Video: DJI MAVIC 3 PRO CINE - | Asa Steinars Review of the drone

This drone changes everything. I'm Steinars, and for the last 3 weeks I've been traveling all over Iceland testing out the new DJI MAVIC 3 Pro. And the film that you watch is the result of that. This drone is the first drone that DJI is releasing that comes with 3 lenses.
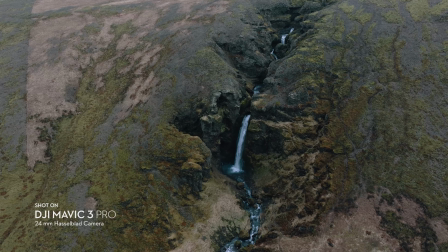It comes with the traditional wide-angle lens, which is 24mm,
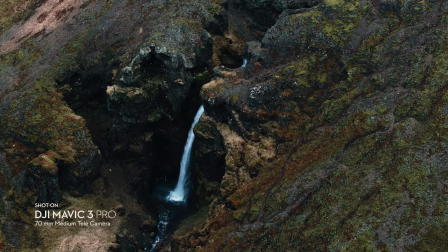and then a medium tele lens that is 70mm, and then a tele lens that is 166mm. This is a game changer and makes it possible to capture completely new types of shots that you haven't seen from a drone before. This helps a lot with storytelling as well, because when you are filming one type of scenario, you can get so much variety of shots from every single lens. All of the lenses film in 4K 60 frames a second, and you can easily swap between them with just a press of a button.
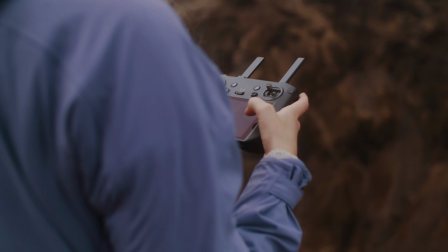I'm so in love with this drone and the new lenses.
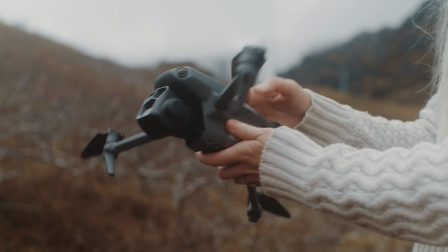The angles and perspectives that you can get are truly unique, and some of the shots actually look like it's shot straight out of a helicopter.
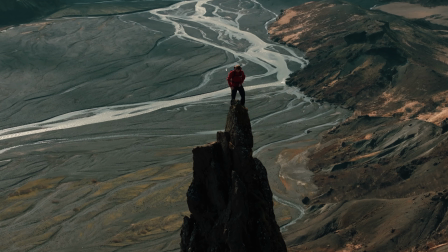With the tele lens you can get compressed shots in high resolution, and also it means that overall the shot is more compressed,
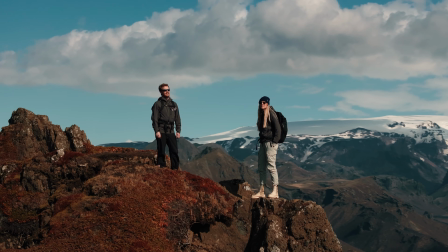where you will see more of the background, and you can also create more interesting movements in your shots.
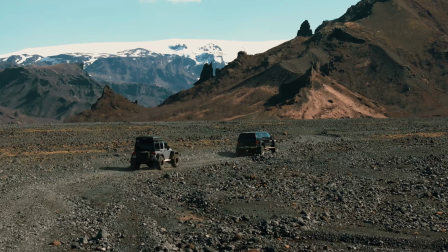This almost makes you want to travel back to every single location that you have droned
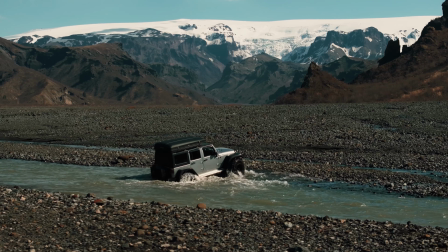before and give it a whole nother perspective through the 2 new lenses. This drone is also perfect for filming wildlife,
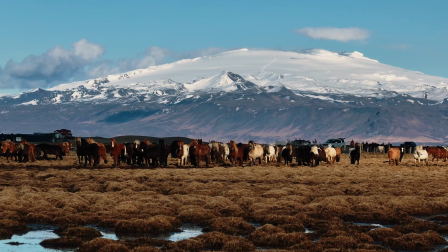and I think that it's gonna open up a whole new opportunity of capturing animals without disturbing them. For example, on the trip that I was on right now, there isn't much wildlife in Iceland,
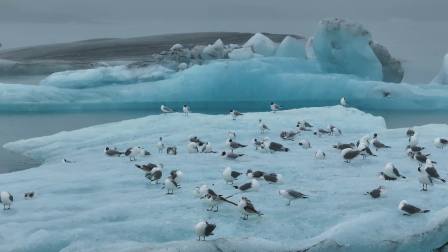but we saw some birds sitting on an iceberg, and we got some really nice shots of them without them being disturbed. If you have flown a traditional drone before with a wide-angle lens, you know that these birds would have flown away,
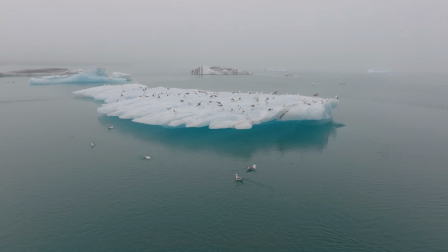but in this case they weren't disturbed by the drone at all, and they didn't even show signs of noticing it. My favorite lens out of the 3 is the medium tele lens, which is a 70mm f2.8.
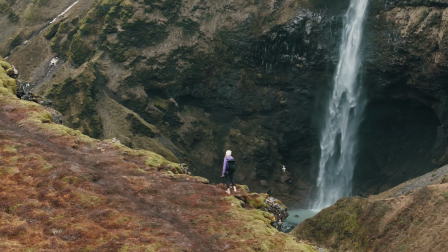It gives enough compression for a whole new perspective, but it's still easy to fly and operate the drone.
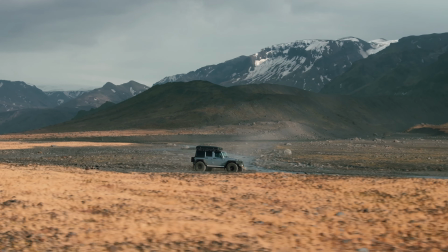I like flying it low, for example when following a car, then you get a lot of movement in the foreground while still being close and seeing the subject well. With the tele lens at 166mm, flying however gets a lot trickier, especially when you're flying sideways. It's easy to crash into things, so it's a good idea to have a spotter that is watching the drone or even scouting your route before you decide to fly it.
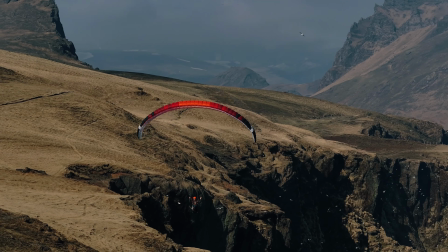However, the shots are absolutely amazing, so it's definitely worth it. For this video, I created multiple scenarios to really put the drone to the test and see how it performs. To begin with, I got 2 of my friends that are paragliders to paraglide for me over the black sandy beaches of Iceland,
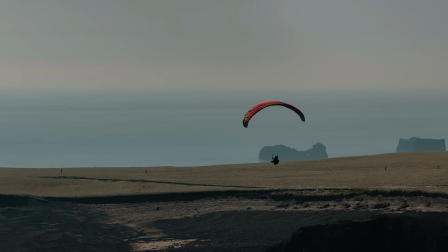and also in a very beautiful environment full of mountains and glaciers in the background. I have droned them before, but then I only had access to a wide-angle lens on the drone,
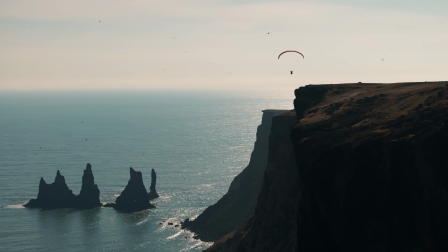so I really wanted to recreate this and get a bit of compression to really show all the amazing nature in Iceland behind the paragliders.
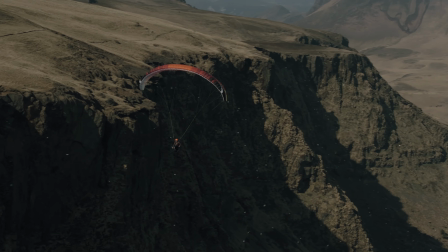This also allowed me to keep a safe distance away from them without putting them into danger, but still getting really magical shots. Secondly, I organized a herd of 30 horses running around in a field in Iceland and also on a black sandy beach.
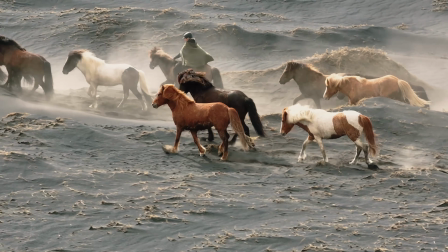This was really magical, and there I was putting the drone for the ultimate test,
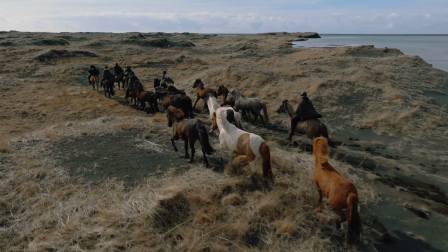where I had to first of all fly the drone very fast and also use the tele lenses so
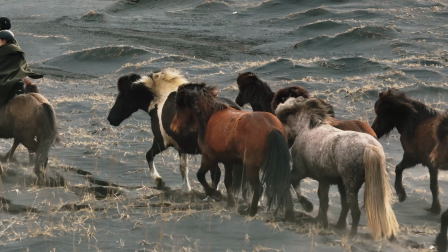that I could get really close-up shots of the horses without being too close to them or scaring them.
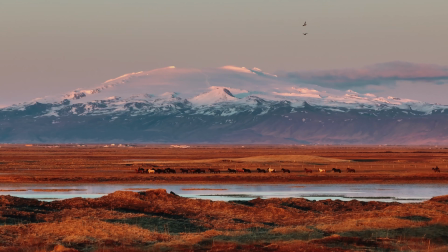And I was super impressed with the drone. We really got some magical shots, and some of them don't even look like drone footage,
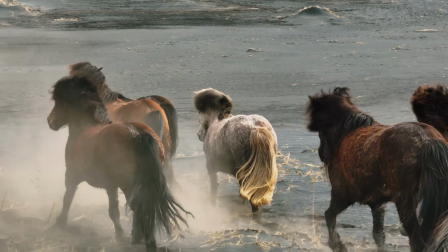and you get so close-up shots of the horses that before wouldn't really have been possible to create.